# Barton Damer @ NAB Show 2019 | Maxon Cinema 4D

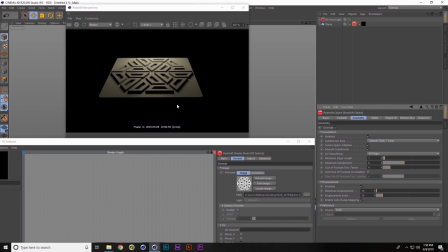(18:18)
Right now it looks a lot better. But there's still some issues with it, mainly in 3D, if you have no rounded edges whatsoever, it's typically going to look fake, because something in real life, even if it's very sharp like the edge of this plexiglass,
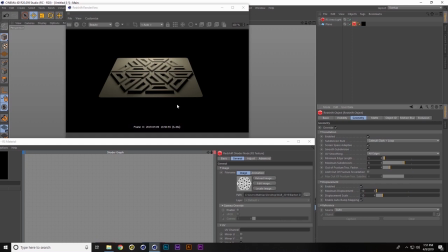(18:34)
it's still going to have a little bit of a rounding to it. And so right now we don't have that. So we're not catching any kind of light highlights, we're not catching any shadows or anything like that.
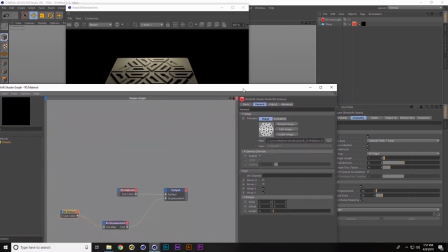(18:43)
So here's a simple solve for that, and here's where the Photoshop comes in.
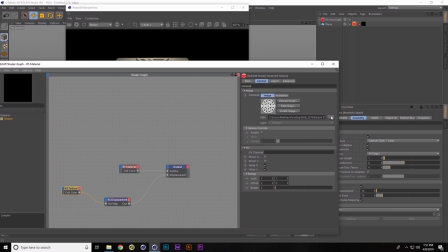(18:49)
Again, just trying to relate to people that are familiar with the Adobe suite and maybe newer to Cinema 4D.
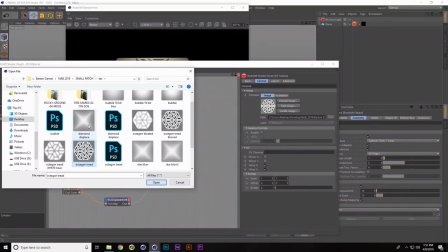(18:55)
So what we can do here is we can pull up a blurred version
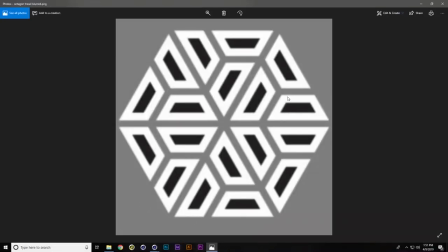(19:02)
of it, and I'll just pull this up. So now you can see I simply took in my Illustrator file into Photoshop, gave it a little bit of a Gaussian blur, and then loaded it back into Cinema as my displacement map.
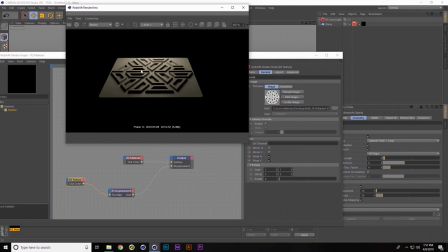(19:15)
And now you can see it's a little bit more realistic looking after having loaded that in. We are getting some lights. Let me hitting the edges and some shadows.
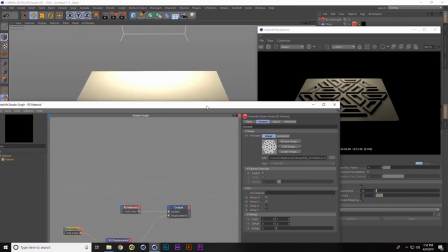(19:26)
Let me go in a little bit closer here. We can.
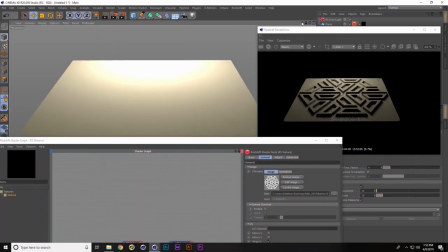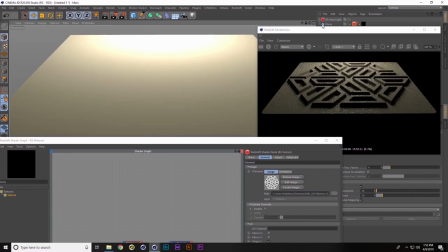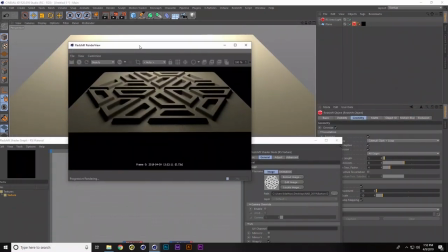(19:39)
Okay, so while we're at this stage, let's look at a few tweaks to some look development before we go too much further.
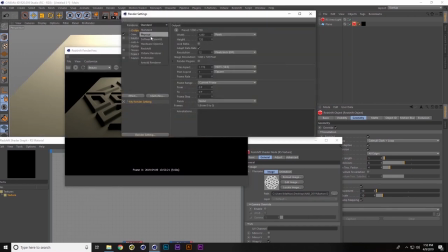(19:50)
First thing I want to point out is that we have our own settings for Redshift. If I go to Redshift, I do want to turn on global illumination. It renders incredibly fast.
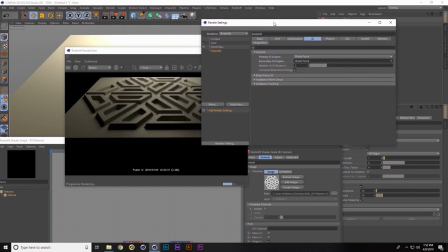(20:02)
So if you're not familiar with global illumination, it's basically light that bounces off of and reflects on different surfaces. So global illumination is going to help it to be a little bit more photorealistic.
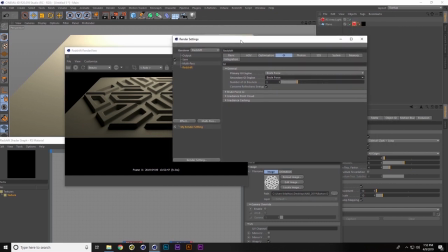(20:16)
Right now, there's not a lot for light to bounce around and hit because we only have one directional light.
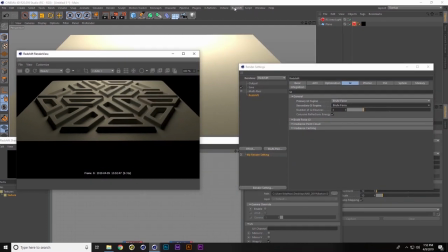(20:22)
So what we'll do to solve that is we're going to go into Redshift, Light, Dome Light.
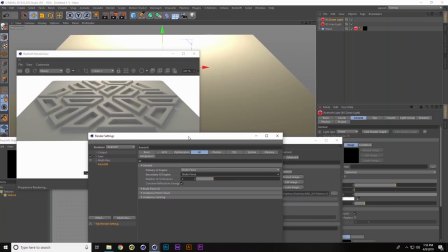(20:29)
When we drop a dome light in, essentially, right now, it is using all white.
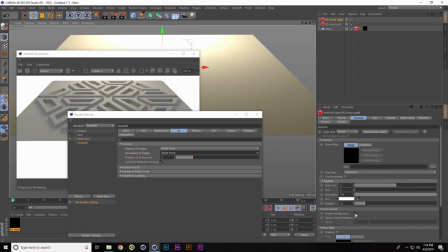(20:35)
And we can disable the background. I don't necessarily want to see a white background, but it's still going to illuminate it.
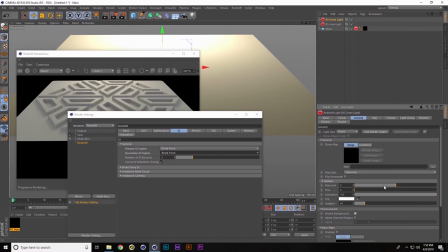(20:41)
I'll go into my exposure and I'll pull my exposure down.
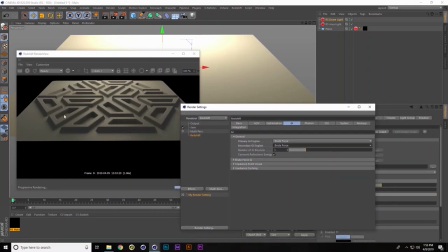(20:47)
And so now I'm getting almost like a fill light, but I still have a directional light giving it some shadows. And then while we're at this point, let's just add in a Redshift camera. Do a standard camera.
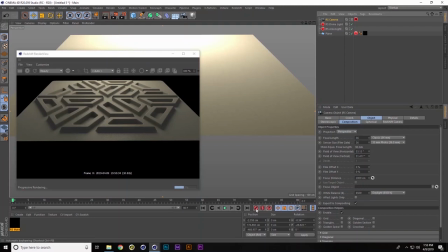(21:01)
And then what I want to do is I'm just going to add a quick keyframe here to hold the position of it. I'm going to go into the Redshift tag, and I'm going to add some depth of field. This is another amazing thing that we can render and render quickly.
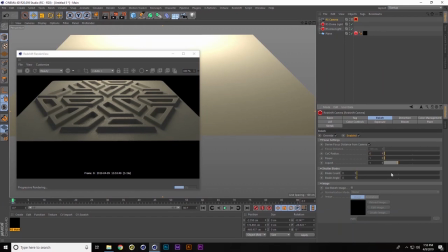(21:16)
We don't have to add depth of field in post anymore. If you're used to that back in the day, we would add depth of field in After Effects to our 3D renders after the fact because it was just way too slow. To do it in camera inside of Cinema and Render, but now it is very fast, as you're seeing.
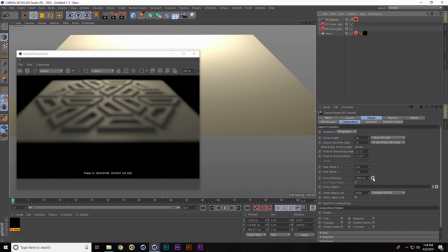(21:35)
I'm going to go into what's called my focus distance here, and if I click this arrow, I can choose whatever point I want to focus on, and now I've got some very nice depth of field happening on the tread of this shoe.
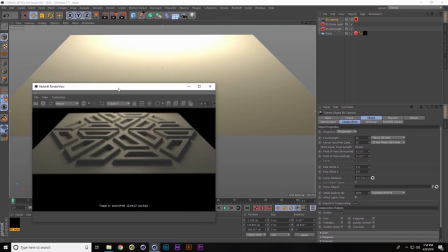(21:50)
Okay, so now that we're at this stage, now we're going to start working with fields and animating these things.
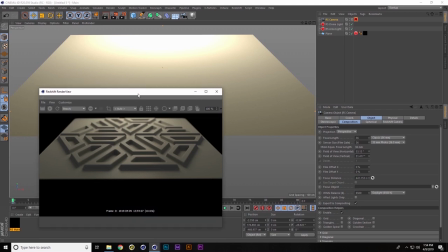(21:58)
So let's see. First thing I want to do is I want to make this editable so that I can add a vertex map.
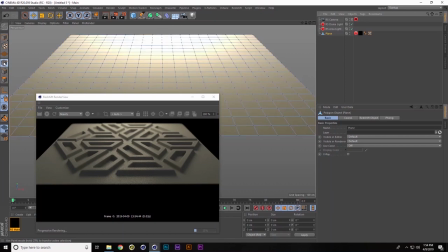(22:10)
So I just hit the C key, now it's editable. I'm going to go into point mode, and then I'm going to hit Shift C, that brings up a search, and I'm going to type in set vertex weight, comes up. I'm just going to double click that. I'm going to click OK.